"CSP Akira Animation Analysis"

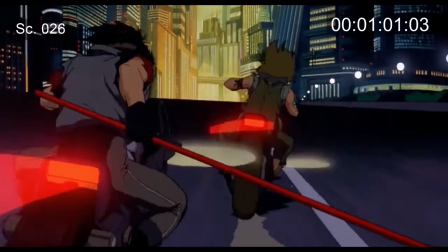16:38 The very slow panning effect of the BG buildings implies that they are extremely large and far away from the camera,
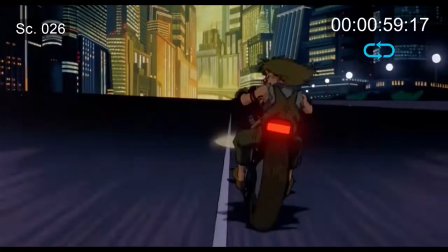16:44 but I think the scene goofs up because the bikes turn right with nowhere to go. What exit or intersection are you taking, dude?
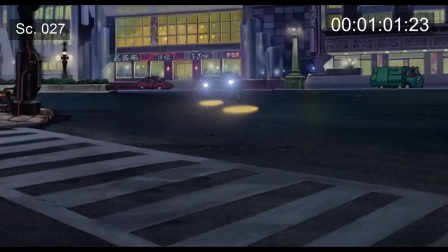16:52 There's also a layering error at end of scene where the streetlights are layered on top of the characters. Another minor compositing issue. Assuming that the action in scene 27 is continuous from scene 26, we have the wrong street lamps in the BG.
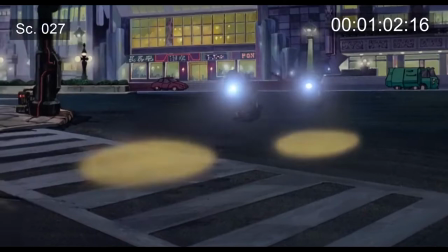17:05 This is called a hookup error, and it happens all the time in live action productions as well. This lamp thing is extremely minor, I only notice because I'm analyzing the sequence.
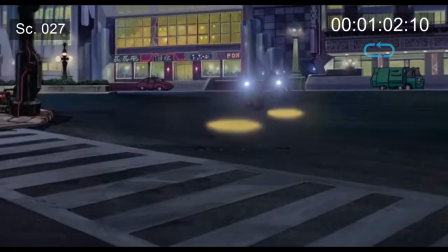17:14 The bad guy's turning animation is on twos, but switches to ones when he straightens out.
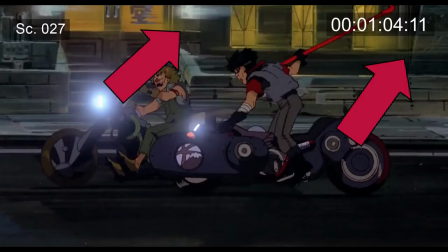17:20 When the background straightens out, notice that the BG is painted with streaking lights, implying fast motion.
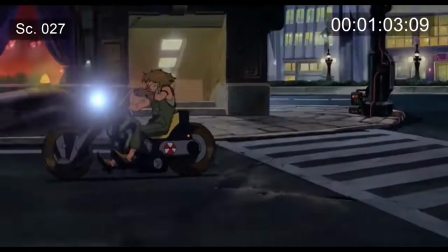17:26 Remember that the painted BG cannot be animated like the characters can, so give credit to the directors and art team for thinking ahead on how to build this shot.
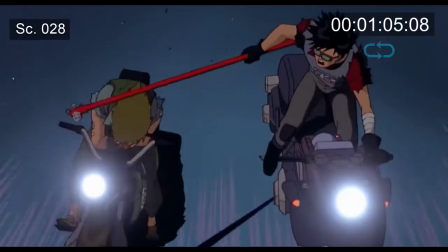17:34 In scene 28, the road has changed texture and colors, another hookup error.
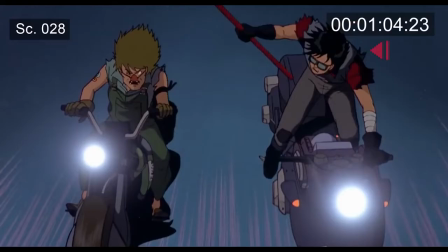17:40 This one sticks out to me more because the street coloring fills the frame. At frame 01, 04, 23, there's a bit of a pop in animation. Notice the big jump in the action is a frame back and forth. This is another animation cheat to imply fast motion. If there was a jump like this when the characters are just standing around and gesturing with their arms,
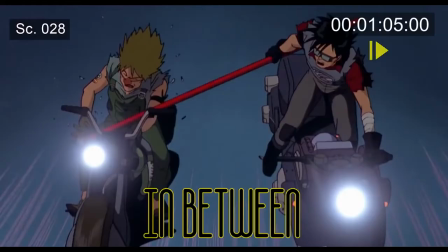18:00 we would call that a technical error and ask the animators to smooth it out with what's called an in-between. Animation is made up of two types of drawings.
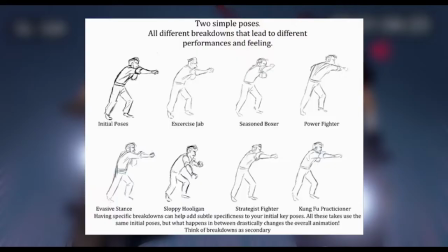18:07 Key poses, which are the main beats of emotion, and in-betweens, which are all the frames, between each key pose. These in-betweens are where the real interesting animation choices are made. How much information to put into a character's action between the key poses.
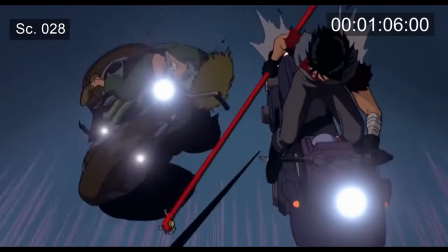18:23 I won't dive too deep into this now, but getting back to Akira, the missing in-betweens works because we're going for a fast, violent motion here.
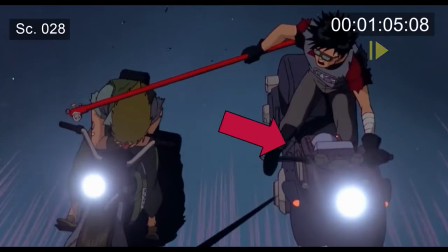18:32 At 010508, there's another color pop on the bike, and at 010600,
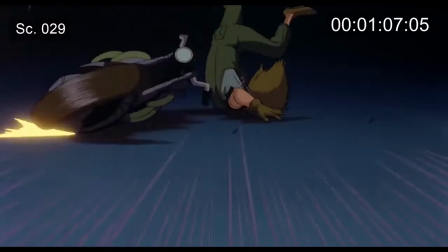18:38 there's a full color change on the bike with a bunch of dust shooting out the bike now. I think this is a full-on error here, but again, not a big deal.
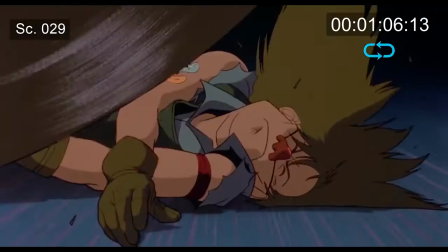18:45 Scene 29 is a pretty big BG cheat. Weren't we just in a big dense city?
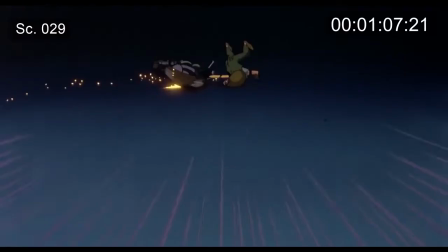18:50 Now it's all pitch black back there? I think this is too big of a cheat, personally. The directors don't really get away with this one.
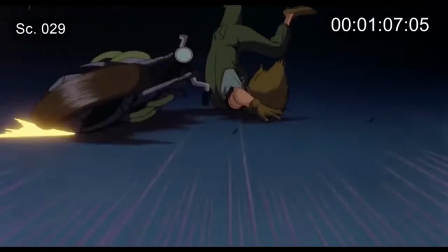18:57 Nice animation on this guy falling over, but I don't love the slow motion. Nice touch with the speed limit numbers flying through frame.
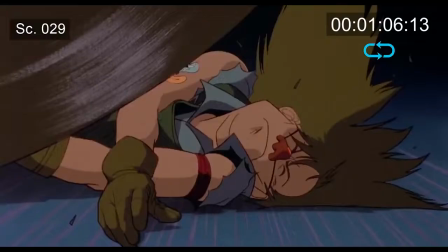19:03 They are readable at this angle, implying the bikers were going the wrong way down the street.
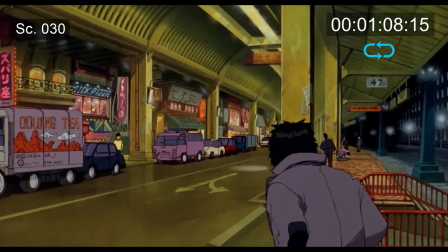19:09 Scene 30 just shows two baddies cruising. setting up that we're in a different location. Not much to see here, except that these guys way in the background have a tiny little rim light effect. Yet another micro detail that most viewers will never ever see. I love this BG painting too.
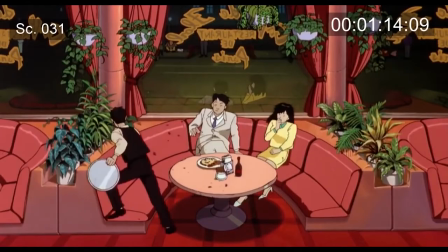19:26 Very detailed, and I like the mixture of Japanese and English lettering. Scene 31 is a complicated shot that has a few issues, but I still like it a lot. I love the setup of this shot, that we're in a restaurant looking out. Just a strong director choice to shoot from here to keep things interesting.
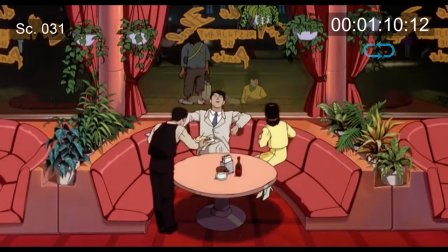19:42 The motorcycle action in the BG is clear and easy to read, even at high speeds.
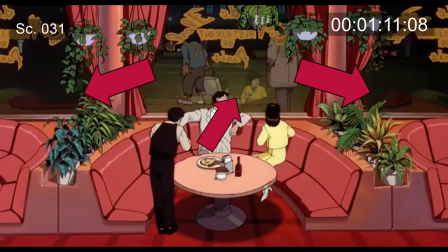19:47 I love the little reflections of not just the restaurant patrons, but also the surrounding tables in the other windows. At 01, 10, 11, I think this guy's turning head pops too much and needs an in-between.
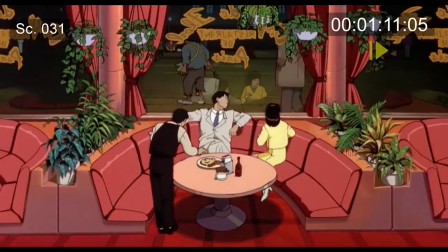19:59 It's not really a big deal. There's also a significant pop in all of the props and shadows of the scene at 01, 11, 05. A prop is anything that is hand-drawn but is not a character. For instance, the curtains, hanging plants, seats, and the stuff on the table here.
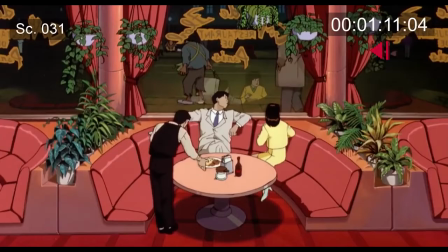20:17 These are usually hand-drawn because the animator is going to animate them at some point in the scene. If the element is not going to move, it is usually painted into the BG as a static element to save some drawing.
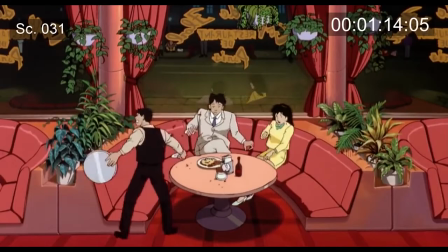20:28 At 01-15-08, when the next motorcycle's headlights point right at the couple, the light overtakes their reflection for a few frames.
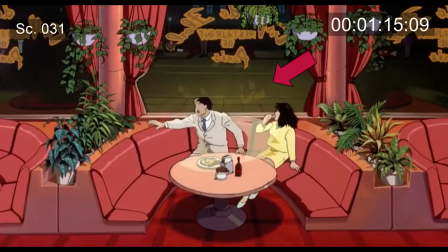20:38 Nice detail, although I would have simplified this a little myself since it looks like the reflections pop off and it kind of reads like an error.